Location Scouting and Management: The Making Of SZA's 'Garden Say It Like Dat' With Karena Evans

Man, this was easily one of the most special experiences
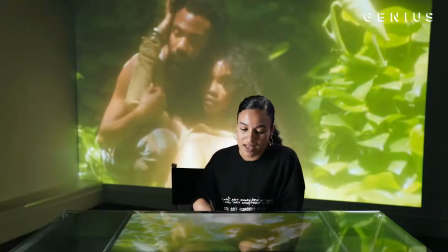5s
and productions I've had the privilege to be on. It was just pure, good energy, and I think it shone through on screen, and we are in a sacred place, the actual heart chakra of the world, where it brought up all these beautiful emotions,
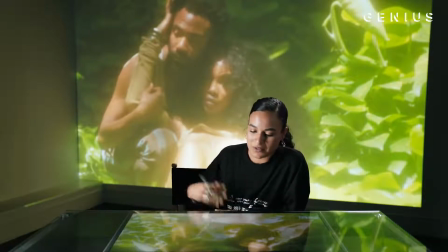22s
and what better person to do it with than SZA?
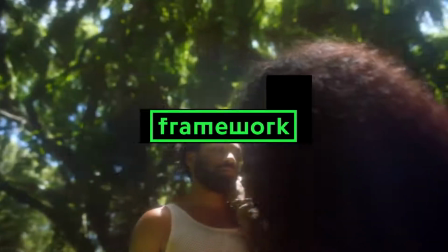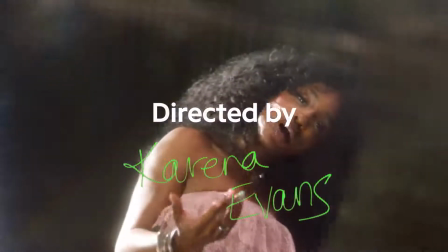I have been wanting to work with SZA for so long.
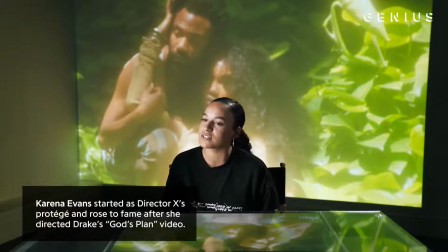42s
She's one of the reasons why I love music videos, why I wanted to do music videos, why I want to work with females.
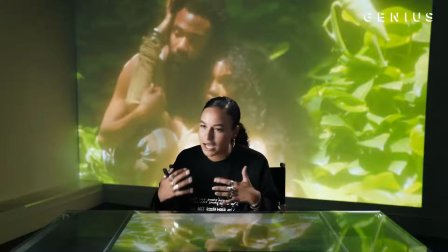51s
She has such a divine, feminine, powerful energy and that I think the world needs. I actually pulled up to set when they were shooting Broken Clocks just to meet her.
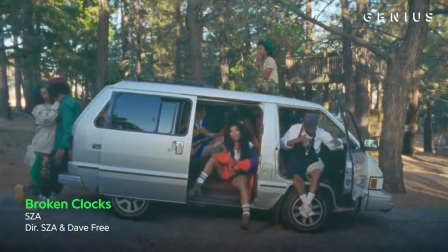64s
And we sort of talked about Garden and I said, look, what are you feeling? Where were you when you wrote the song?
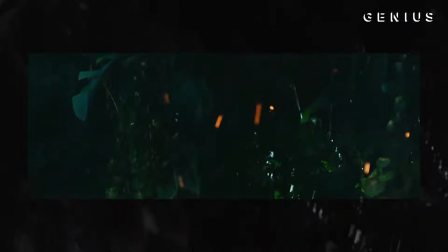70s
What do you want to do? She said, look, it's called Garden. I want a destination video.
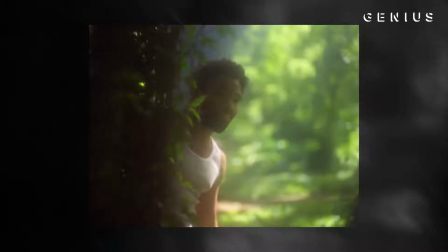76s
And she's like, I want to go to Hawaii. And I was like, yo, what if it's on some Adam and Eve thing where we have that storyline and
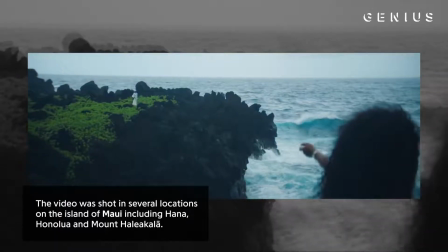83s
you go on this trek to your mom and it's this restorative journey throughout Hawaii.
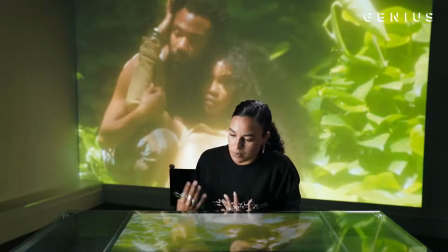90s
And we just kind of went back and forth in this conversation. And from there, I went back and wrote the treatment and sent it to her and it was that easy. And then we were in Maui.
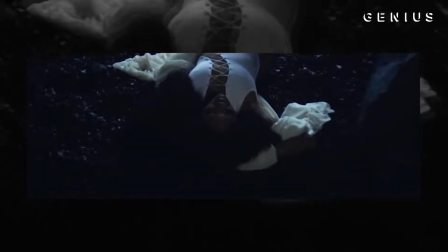100s
So the video starts off with SZA sort of sleeping on this rock and, you know,
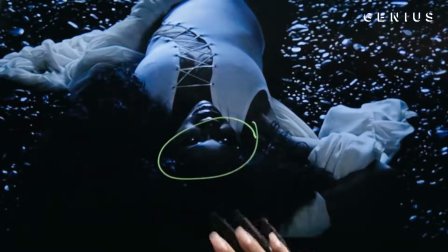107s
she opens her eyes here where visually it's met with light and sonically, we have a heart chakra frequency playing underneath.
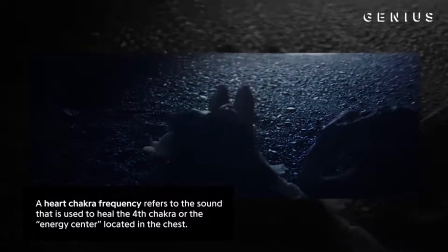115s
And from there, you know, she gets up. It sort of represents this awakening and the beginning of our journey.
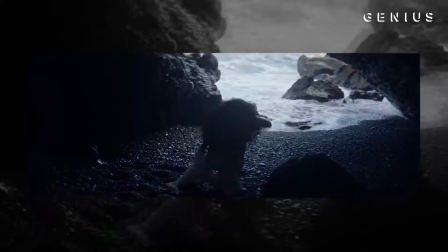121s
And I mean, look at her. She looks like a superhero.
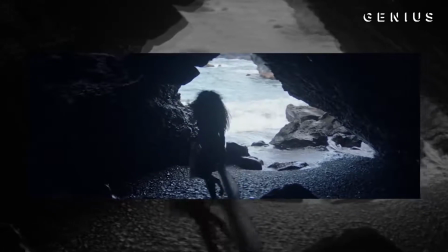124s
And while she walks towards camera, we are pushing in as well as zooming in so that it just sucks you into this story and this journey with her.
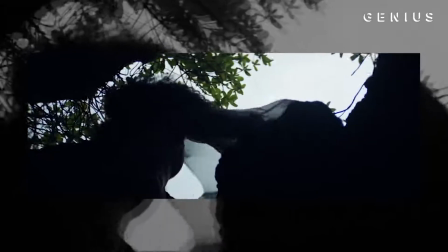133s
We kind of have three different narrative arcs within the video.
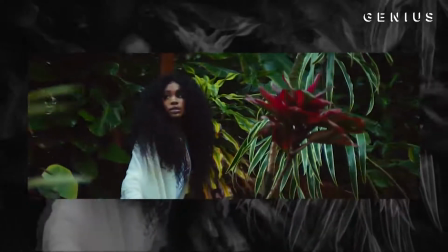137s
So this story, I really just wanted that anamorphic, cinematic feeling for you to just be taken on this journey with her.
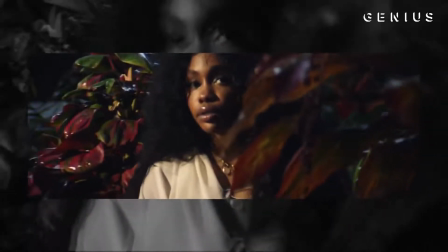144s
So all of her traveling throughout Maui to her mom is that anamorphic 240 crop.
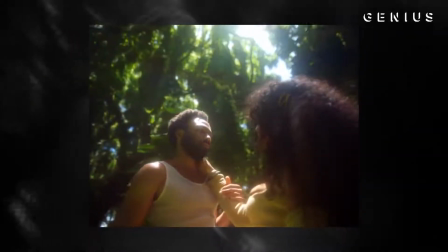151s
This is the second sort of narrative storyline of Adam and Eve.
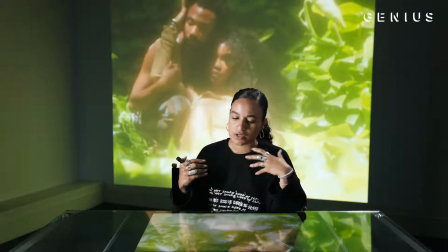155s
And this specific look, we wanted it to feel super dreamy and soft and warm.
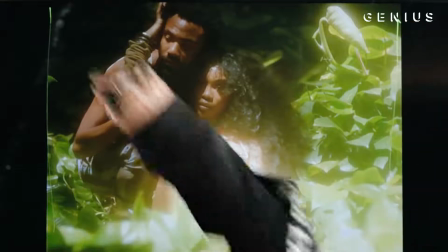162s
And just so you fall in love with them. And I chose to go 4-3 on that, which is this boxier frame that just keeps you locked in on the image. And we decided to put stockings on the lens that just created this sort of hazy, warm, dream-like feel that you can really see on the leaves.
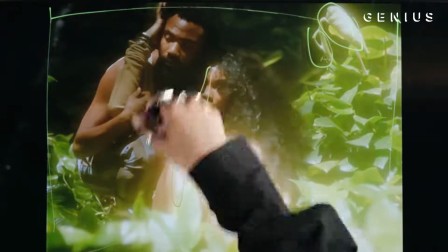180s
The shine on her pants, that glow on her face. It's all the stocking along with a smoke filter.
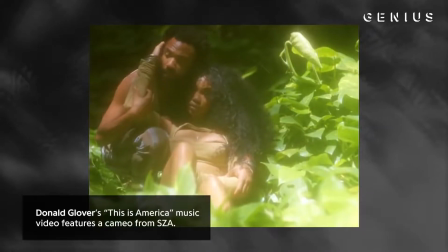186s
It was really cool working with Donald. I mean, we just had a chat beforehand sort of about what we were going for and what this
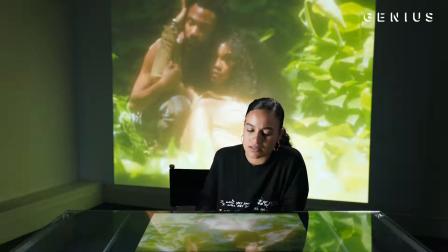195s
sort of Adam and Eve moment means and him and SZA kind of blew me
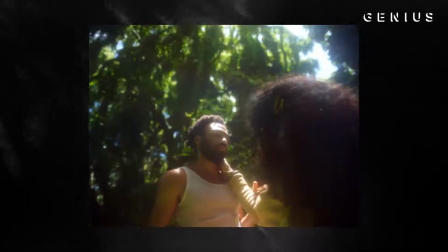200s
away and their chemistry on screen and how fun they were to work with.
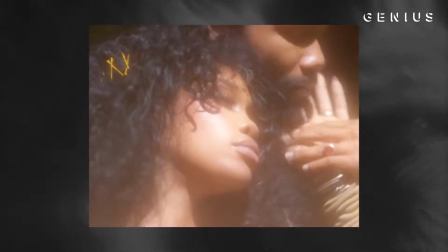205s
I mean, we were running around a jungle together. Like, that's the best filming experience for me.
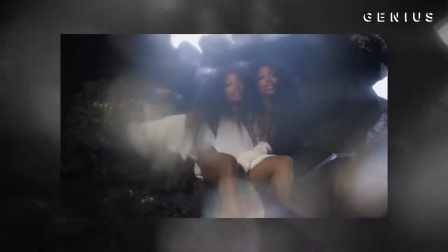213s
And then for the third storyline, it is her performance.
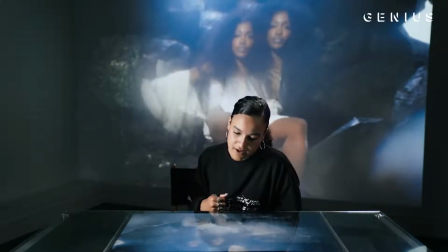219s
For this one, we used 1.85 aspect ratio, full wide screen.
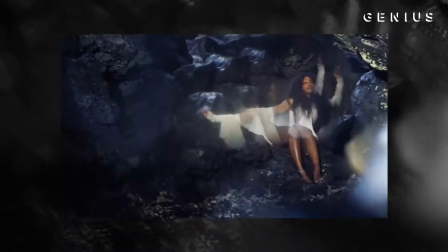224s
You're just, again, everything is just to draw you in. And I just really wanted to feel her just divine feminine energy. And I feel like it really does just ooze off the screen, both because that's who she is. and then we just used different technical things like for this
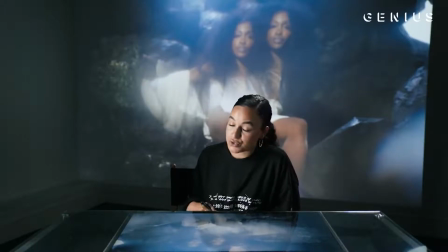241s
scene we used actual crystals that we just taped to the front of the lens. I worked with this DP before for Nice For What and we actually tried it
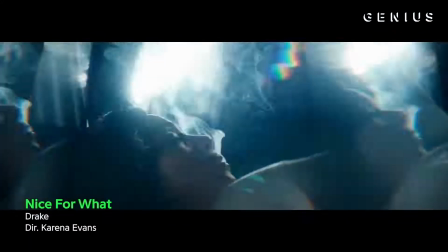251s
there the first time we put we just taped crystals that I had off of a chandelier in my house.
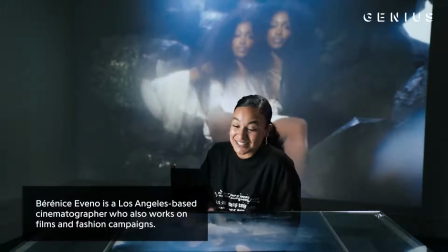257s
Which is a shitty trick but I mean hey it worked. I chose this black sand beach because I didn't want any of the locations just to feel like sort of a regular tropical location.
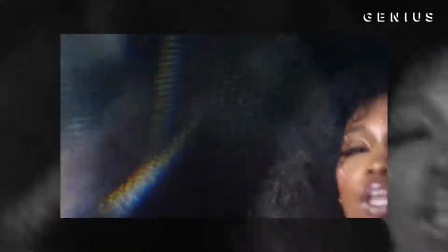274s
Maui is so special. I really wanted to feel the texture and the color and just how different this black sand beach
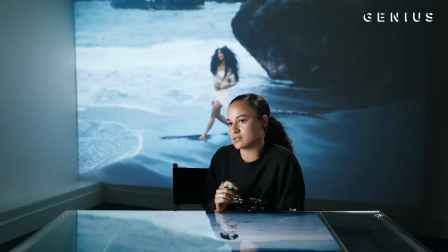282s
is just to represent how special she is and to see her in this beautiful light.
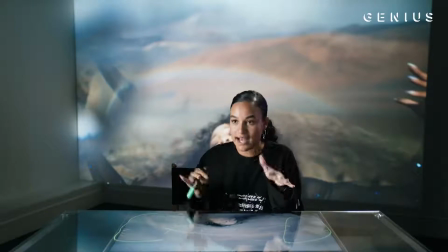291s
For this shot, we had wrapped, you know, tearing down the gear. We actually had no follow focus in this very moment. My line producer was like, SZA, look in the crater.
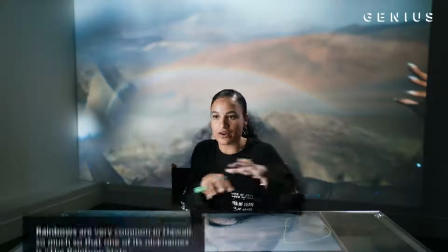302s
And we looked in the crater and there's a rainbow there for 30 seconds. We're scrambling.
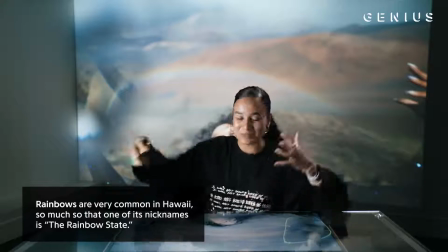307s
I'm like trying not to cry because there's a rainbow in front of me and it's a perfect moment. I'm like, turn the camera on. And we place her right in this very position, which is just sort of on the ledge of this mountain that we are standing on.
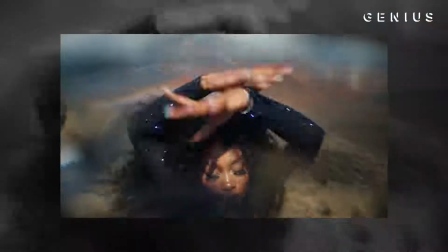319s
And SZA literally opens up the rainbow. I couldn't tell you a more perfect moment in my life.
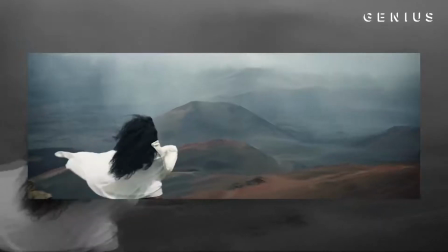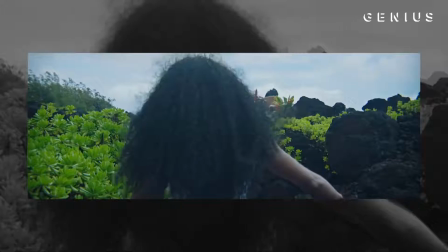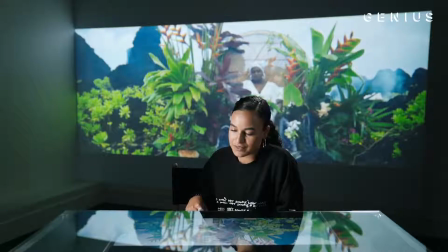338s
Casting her mom in the video was a no-brainer. Her mother not only narrated her album, but when I sat down with SZA, I had asked her if her mom had ever been in any visuals that I didn't know about, because I watched everything SZA.
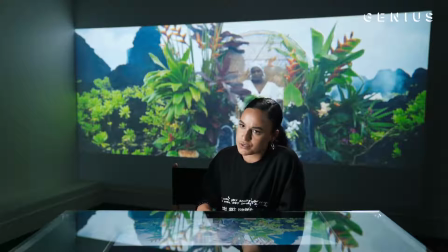354s
And just her response was so special. It was like, no, why haven't we done that? You know what I mean? It was that kind of like, of course. So this setup actually came from a true picture of her mom.
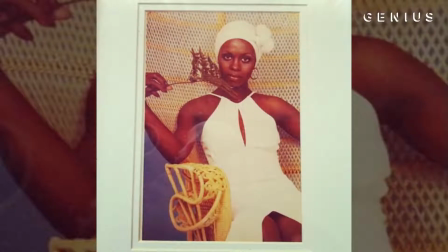370s
When I first met with Susha,
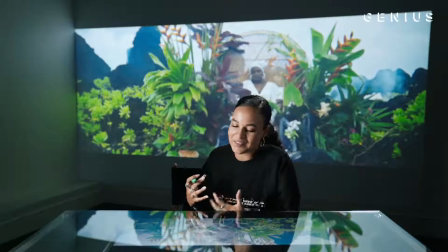371s
she showed me this picture and it was her mom sitting on this wicker chair that every mom or grandma had in their house at one point or another. there,
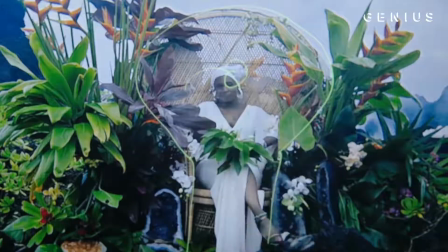380s
and she was wearing a head wrap with earrings, and she had her plant in one hand, and it was just such a gorgeous, divine, pure moment of her mom that I wanted to recreate that, just amplify it.
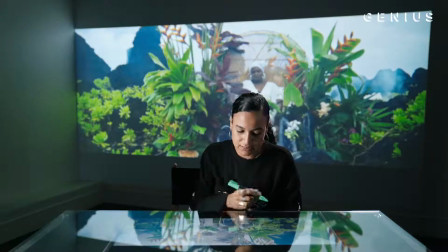394s
So we brought in a bunch more flowers and plants, and specifically crystals. We have amethyst, citrine there, there's a lot of selenite. We just brought specific crystals in that I actually called Cesar on the phone and said, okay, like, what crystals do we have to bring in there? Because you have to feel that energy.
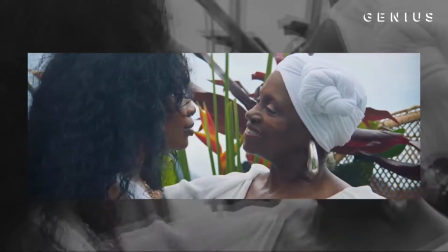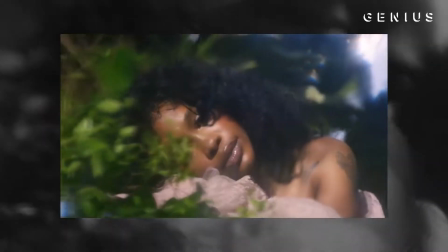So much of the story was environmental. The terrain was challenging.
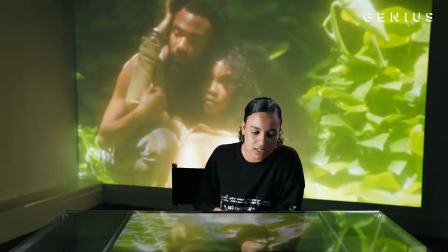431s
I mean, it was, on the first day, it was pouring, raining every 15 minutes. And the second day, we were in this jungle with Jurassic Park mosquitoes. And, you know, I had to keep morale up with all of the crew. and we had to keep trekking through these small pockets of shooting time between the rain.
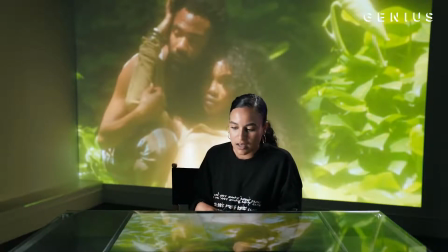448s
When I looked back at it and when I was looking through the footage with my editor, I had this realization of, no, it was exactly the way that it should have been.
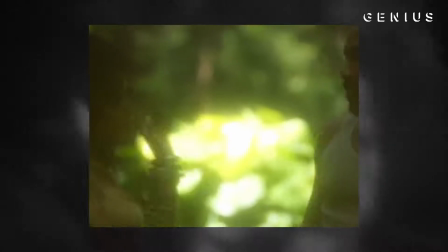456s
You know, the harsh light in the scenes with SZA and Donald Glover,
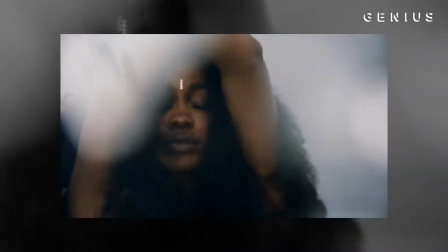460s
you know, the extreme wind and the ending Zoom moments where she's wearing a beautiful red dress,
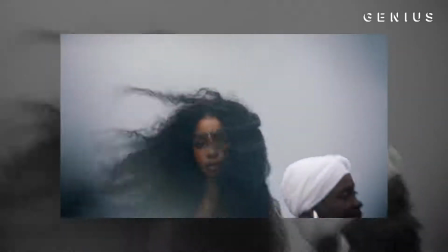466s
you know, the way that her hair's blowing and the trees are blowing with her mom. those were meant to happen and that was thank you to Hawaii
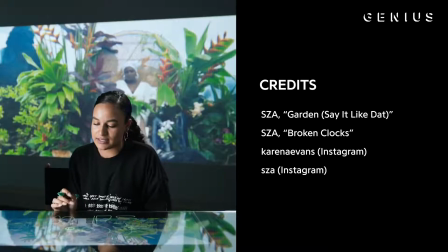478s
there's a little guy that you spot back there behind who moves his hand in the frame that I hope you didn't notice until I just pointed it out